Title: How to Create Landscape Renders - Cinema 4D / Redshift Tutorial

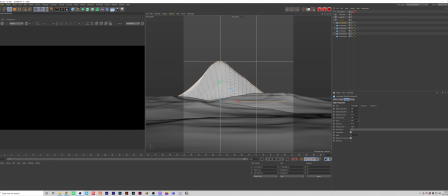8:13 So you can have it something like this. Maybe turn down the amount of rough furrows and turn up the fine furrows. It's just got a tiny bit more detail in there. And what I'm actually going to do is add a subdivision tag to this.
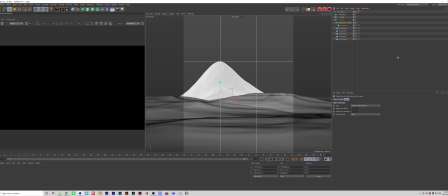8:31 So I can just grab that, alt click, and that's going to make it a child. And now it's smoothed it out a little bit more. So I'll probably do the same with these, but the better way to do it for Redshift is to get a Redshift object tag and just turn on the tessellation. It's not going to update it in the viewport, but when we go to play it, we'll be able to see them smoothed out.
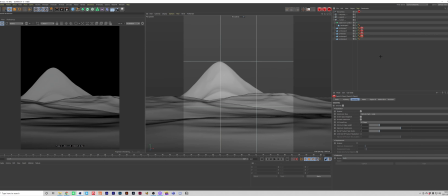8:50 So I'm just going to put that tag on all of these, and then I'll do the same with the mountain and just get rid of that subdivision. And now it's looking pretty decent. So I'm just going to save this so I don't lose it for any reason. So the main thing we want to do, which is going to help with this a lot, is bring a light source in.
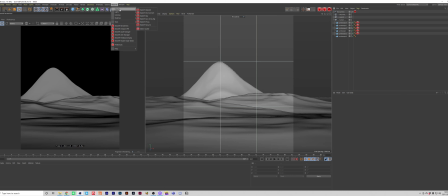9:09 Now there's a couple ways we can do this. Okay, so I'm going to use a Redshift dome light, which is basically like a HDR.
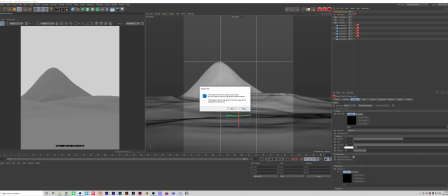9:16 You should be able to use this in any render engine. And let's try find a nice HDR.
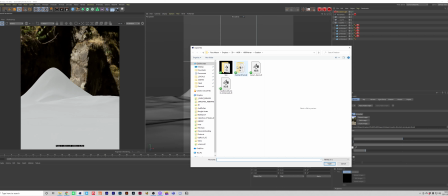9:24 That's probably not a good example. We want something which is kind of reflecting the environment that we want this scene to be in.
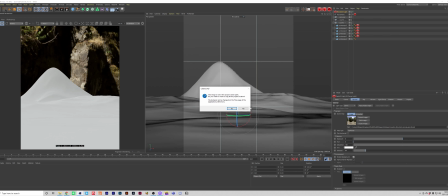9:30 So I'm going to go through Hdri Skies until I find something which works.
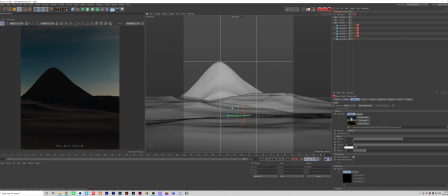9:36 This is quite cool. Gives us quite like a dark nighttime vibe, but still not quite what we're after. I know I've got some bright ones in here, 100%.
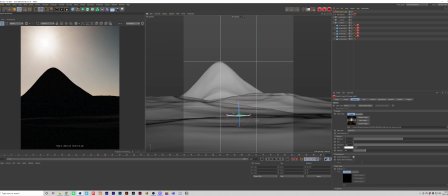9:48 And I'm just going to put this in clay mode as well for now, which is still going to show us our HDR, but we can also
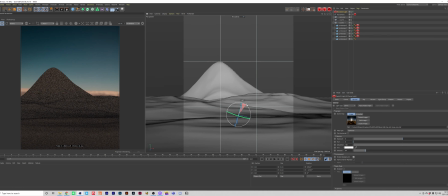9:56 It's just going to take any texture out of the equation. Okay, so I've set up a HDR here. It's like a fairly simple kind of sun desert HDR.
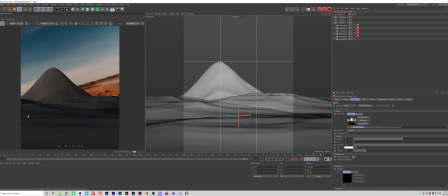10:11 And I've got the sun over to the left hand side, which is casting these shadows over to the right. So obviously this is the nice lighting, but the background isn't what we want. So there's a couple things we can do. First of all, we can turn off enable background,
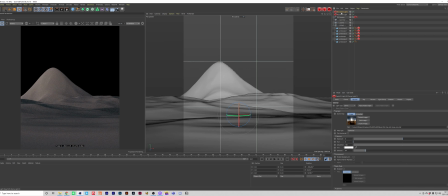10:26 and we can then duplicate this dome light and turn on the background,
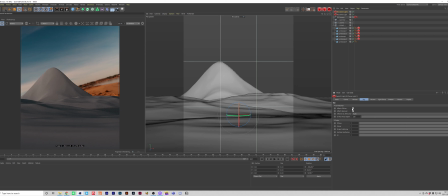10:31 but then go into ray and untick effect diffuse and effect specular. So now this is essentially just working as a backplate,
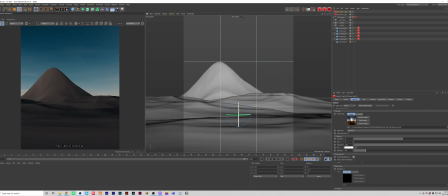10:41 which means we can change the background to be at an angle we want, maybe something like this, but it's not going to affect the actual lighting of the scene. So we could leave it as something like this for now, which is quite nice.
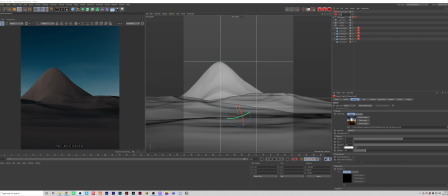10:55 And now we have the HDR key, so that's our key light, and then we got the HDR backplate, if I can type properly. There we go. And I'll just drag both of these into lights. Okay, so we've got quite a simple lighting setup and scene, but I think we can still work into it a bit more.
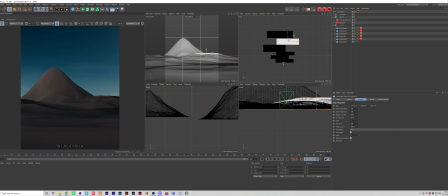11:16 So I'm just going to maybe put another landscape behind the mountain, just to kind of help add some more depth to this.
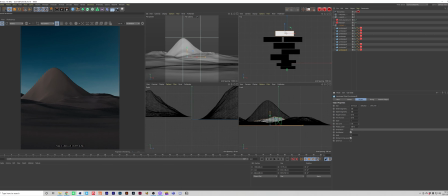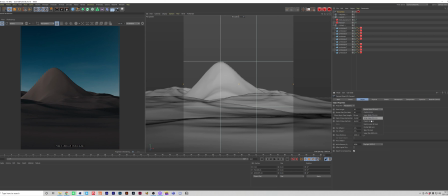11:36 Cool, something like that. And then if we go for a classic lens like this, this is going to help to
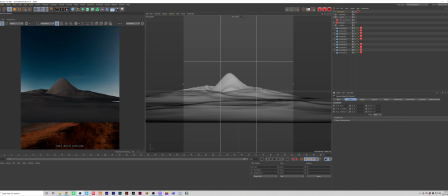11:45 give it more of that landscape feel. It's going to make it feel like there's a bit more distance to this scene.
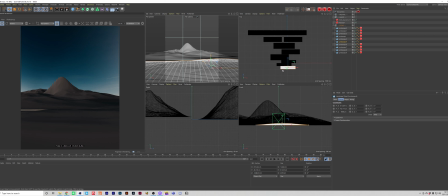11:52 I think we could probably shrink these foreground landscapes down a bit. So let's maybe move that.
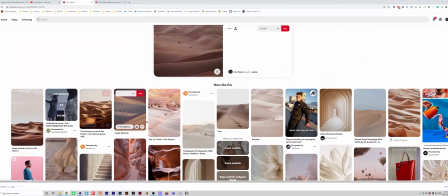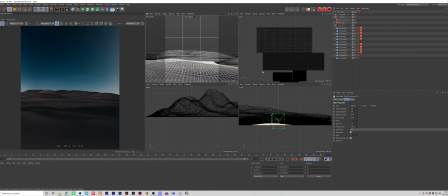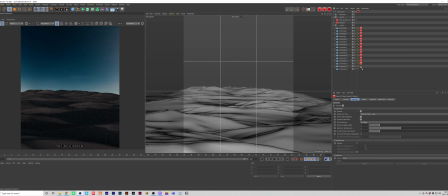12:11 Okay, so what I've done here is I just kind of switched up the composition a little bit. I've filled it out with more mountains. So now we've got a lot more in here, which makes it feel a bit more of a landscape.
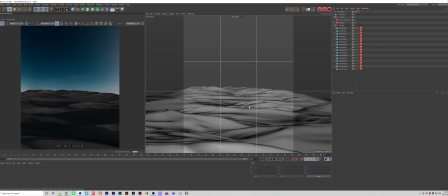12:21 There's more objects in there, more shapes and sizes. Just helps to give it a bit more scale as well. So the only thing I'd probably do is just go in and change the fine furrows in some of these. So the ones up close you want to have a bit more detail in.
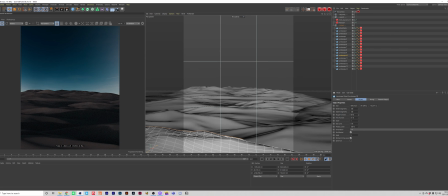12:37 So I could probably plug a bit more fine roughness and rough furrows in these, which is going to help to give it more of like a desert kind of vibe. And you can probably put the scale up on these since they're going to be closer.
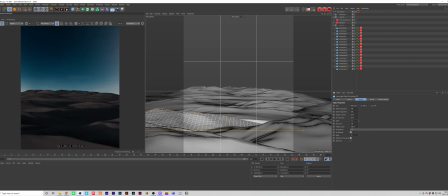12:50 And then as you get further away, even though the scale should help, you can then start to dial these settings down, which is going to help to add in that
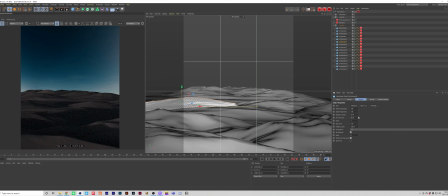13:06 that sense of scale, that as you get further away you see less and less of the detail. So I'm just going to dial those in. Okay, cool. So now we've got some sort of kind of like desert vibe going on.
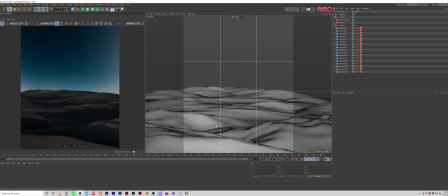13:19 I don't think the lighting is perfect still, so what I'm probably going to do is go into this and tweak the lighting.
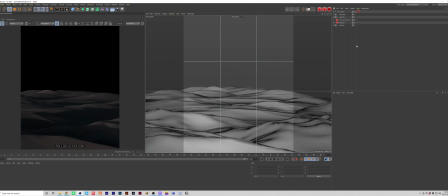13:26 So I'm going to turn off that backplate, and maybe let's try use something like, actually we can, so what I'm going to do is actually turn off the HDR key, just so we got no
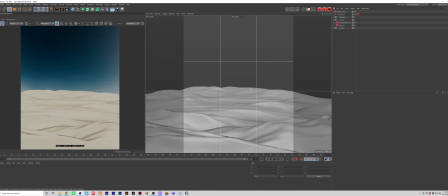13:37 lighting, and maybe try use something like a Redshift Sun and Sky rig, and have a look at what we can get out of this.
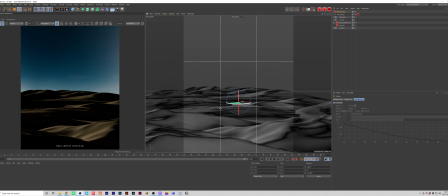13:50 So we can get quite a cool like backlit vibe to it. We could add like a sunset to this, which would be quite nice. So maybe we'll try with something like that.
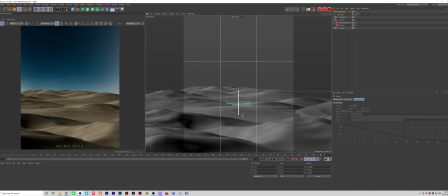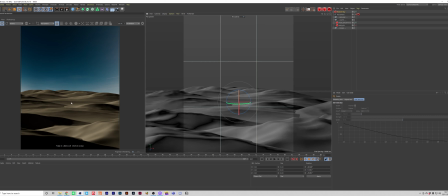14:07 So now we've got brighter lighting, we can start to see some areas where there's duplications. These two here look quite similar. So let's just kind of play with the seeds on this and until we get something that looks a bit different. Okay, cool. So this is looking pretty good. I think we can tweak the lighting still.
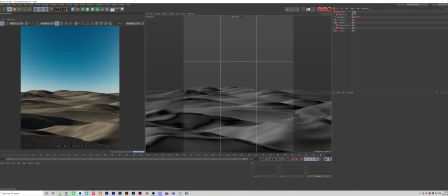14:24 So what I'm going to do is turn on that HDR we had before, and see if we can get those working.
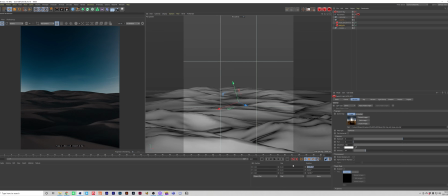14:32 So let's have a look at this. I'm just going to zero it back out. I'm just going to turn the background on just so I can kind of get an idea of where the sun is. So it's around about there. Okay.
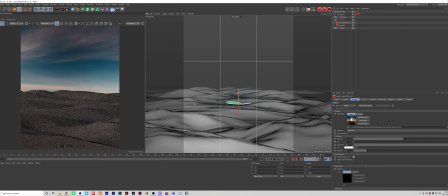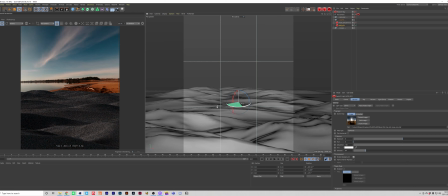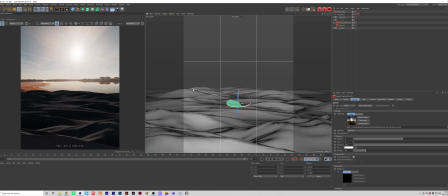15:00 Okay, so that's like a backlit scene. You can see the sun is behind the landscape, so now it's lighting it from behind, which gives us quite a nice like sunset-y feel. If we were to put it somewhere like this, it's quite nice.
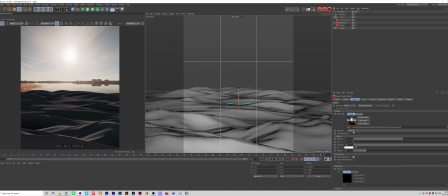15:18 Okay, so now we've got quite like a backlit feel, so what I'm going to do is actually turn the background off on this and then just reflect this with the sky. So let's put the sun behind it like that, which is just going to help to add some extra lighting. If we were to turn that off, you can see now we've got a lot more vibrance with it on. So we got quite a nice like daylit feel now, from like a backlit daylight feel. So let's find a backplate to reflect that. So let's have a look through here and see if we can find a nice sunny HDR.
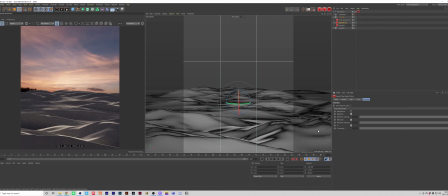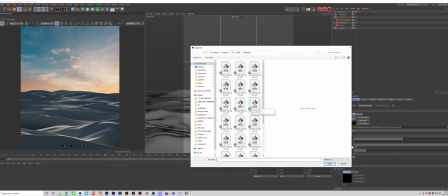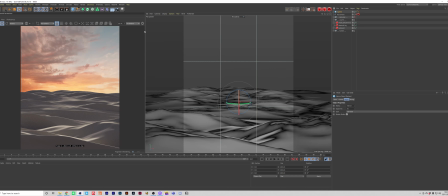16:06 Okay, cool, like that. And to finish this off, what we could do is maybe have like a nice sun right at the back.
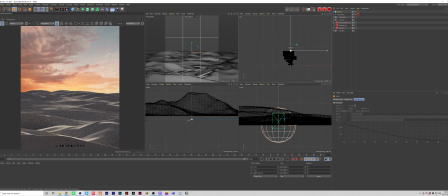16:14 Scale this all the way up. Just have this creeping up above the